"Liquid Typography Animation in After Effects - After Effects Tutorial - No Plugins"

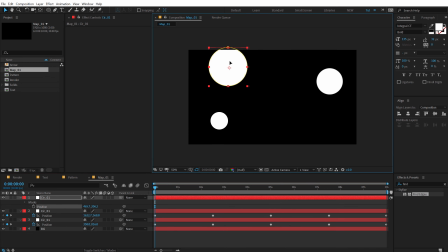[12:26]
And I'll start this from right over here. Create a keyframe. Go maybe something like that. I'm gonna make a, let's make this a bit slow because it's a bigger circle.
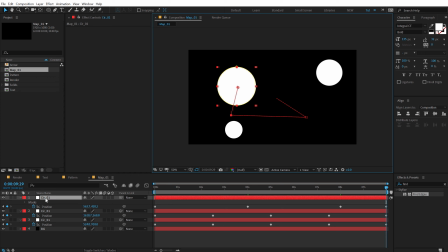[12:42]
And finally, I'll add a really simple movement to this. So let's go back and select the pen tool again. I'll make it really nice and curvy.
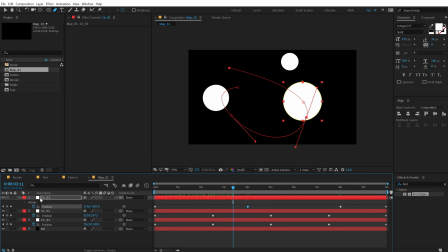[12:55]
So something like that. And finally, I will select all the circles that we have. Hit F, so it's going to bring up mask feather. And let's select the mask feather. And let's feather them up by around 50. All right. Looking good. Maybe scale that up by 250.
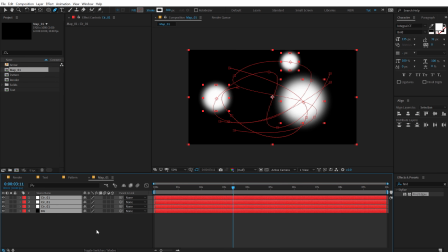[13:15]
We can adjust that later. Don't need to worry about that. All right, so our map is ready.
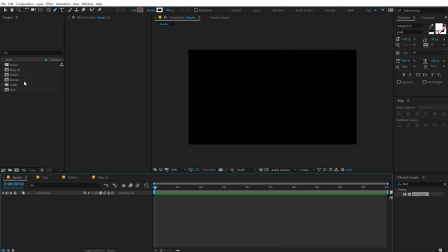[13:20]
Let's go back into our main render comp that we have and bring down the pattern composition.
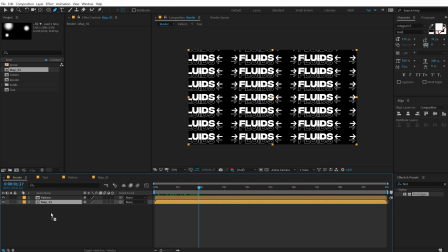[13:28]
And also, let's drag and drop in map 1. So you can see this map 1. I can turn that off. Select the pattern composition. So the first effect that we will be using is the CC Blobulize. So let's type in CC Blobulize.
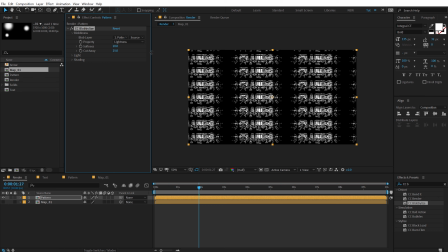[13:47]
And in the blobbiness, you can see we have this blob layer.
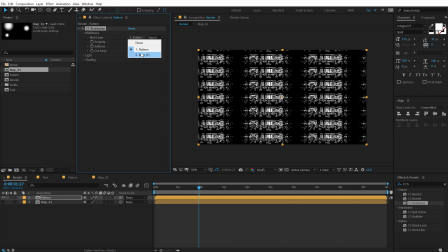[13:52]
So in this blob layer, I'm going to select the map that we created and boom,
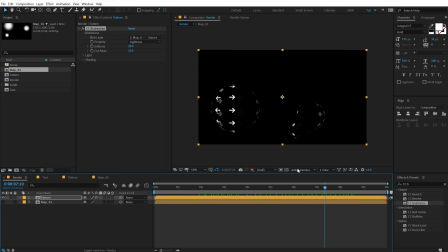[13:57]
there we have our really nice liquidy circles, which are looking pretty nice. Simple and easy. Now, I can increase the shape size of this.
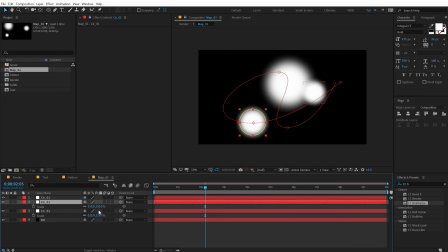[14:13]
So let's increase them by a little bit. Just so that it fills up this, just so that it fills up the screen a bit more.
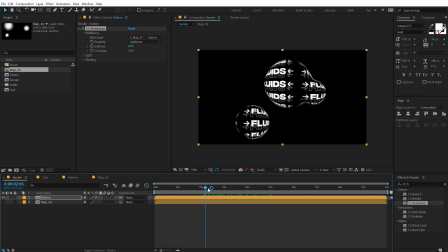[14:23]
And I get the desired look. So it's looking pretty cool. You can also play around with number of different things. Like I'll change the property to luminance. And I can play around with the softness.
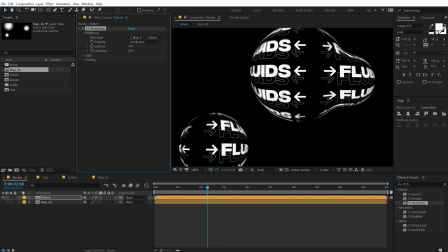[14:33]
So I can, you know, increase that if I want to and make them really nice and soft at the edge. I can play around with the cutaway, so I can bring that down, bring that up. So let's set the cutaway to, let's go with something like 25.
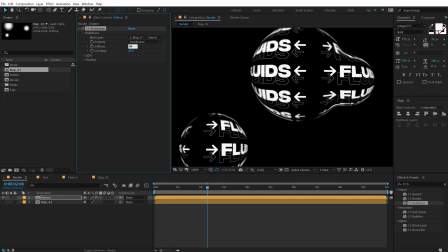[14:49]
And the softness, I'll leave it at 50. Because I think that is looking pretty good.
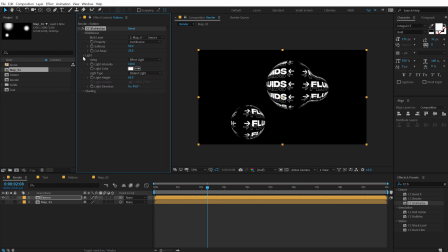[14:55]
I can also play around with some light settings that I have. So you can leave the light intensity to 100 or bring that down depending on the look you want to go for, or you know, go past 100, but that is gonna remove the depth that we get from the light.
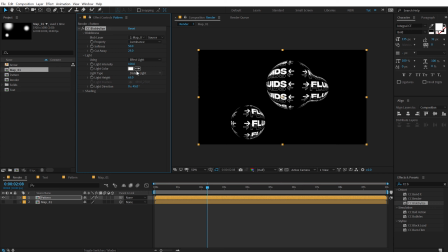[15:11]
So I'll just leave it at default. Shading is also at default. And the next effect that I want to add is a nice color to this circle. So I can color this up by using a nice tint. So I can change this to any color that I want.
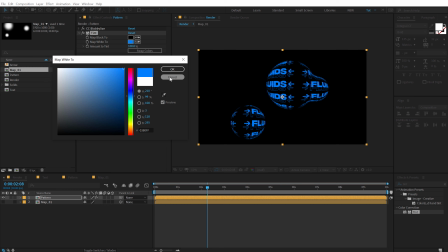[15:28]
So let's say I'll go with a nice blue color for this. And as you can see, it's looking pretty nice.
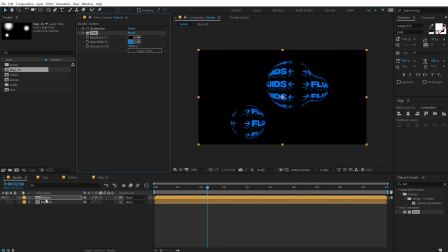[15:33]
And I can also add some reflection. Now, before adding reflection, we also need to create the background for this typography. So what I can do is select the pattern, hit Control D, select the second one, and let's change the tint color to white.
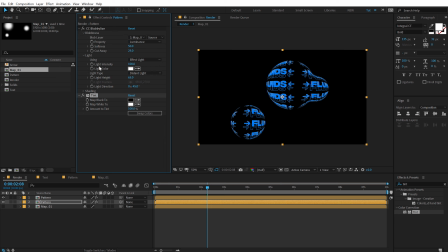[15:49]
And we cannot use the same map for this. So we need to, you know, reverse or invert the map that we just created. So what I can do is make sure you select the map one in the project panel, hit Control D. So we have map two, bring that down, hide that, go into the map two, create a new adjustment layer.
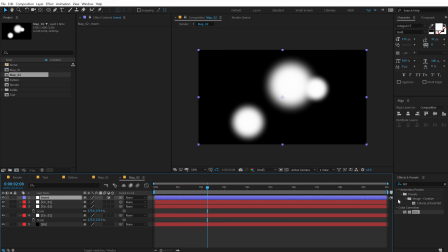[16:07]
We can call this invert. Go into fix and preset and add an invert to this.
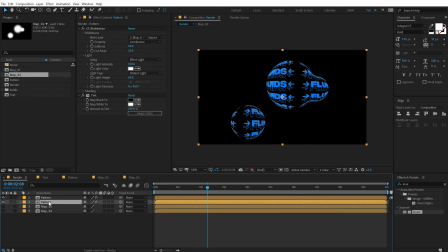[16:15]
Right, now let's go back into our render comp, select the second one and set this to map two.
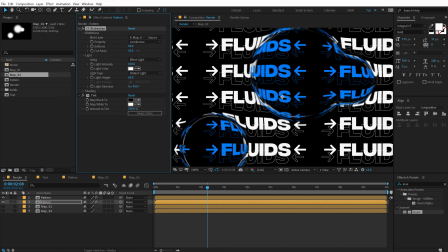[16:22]
But you can see it looks pretty weird. So all we have to do is increase the cutaway just like that.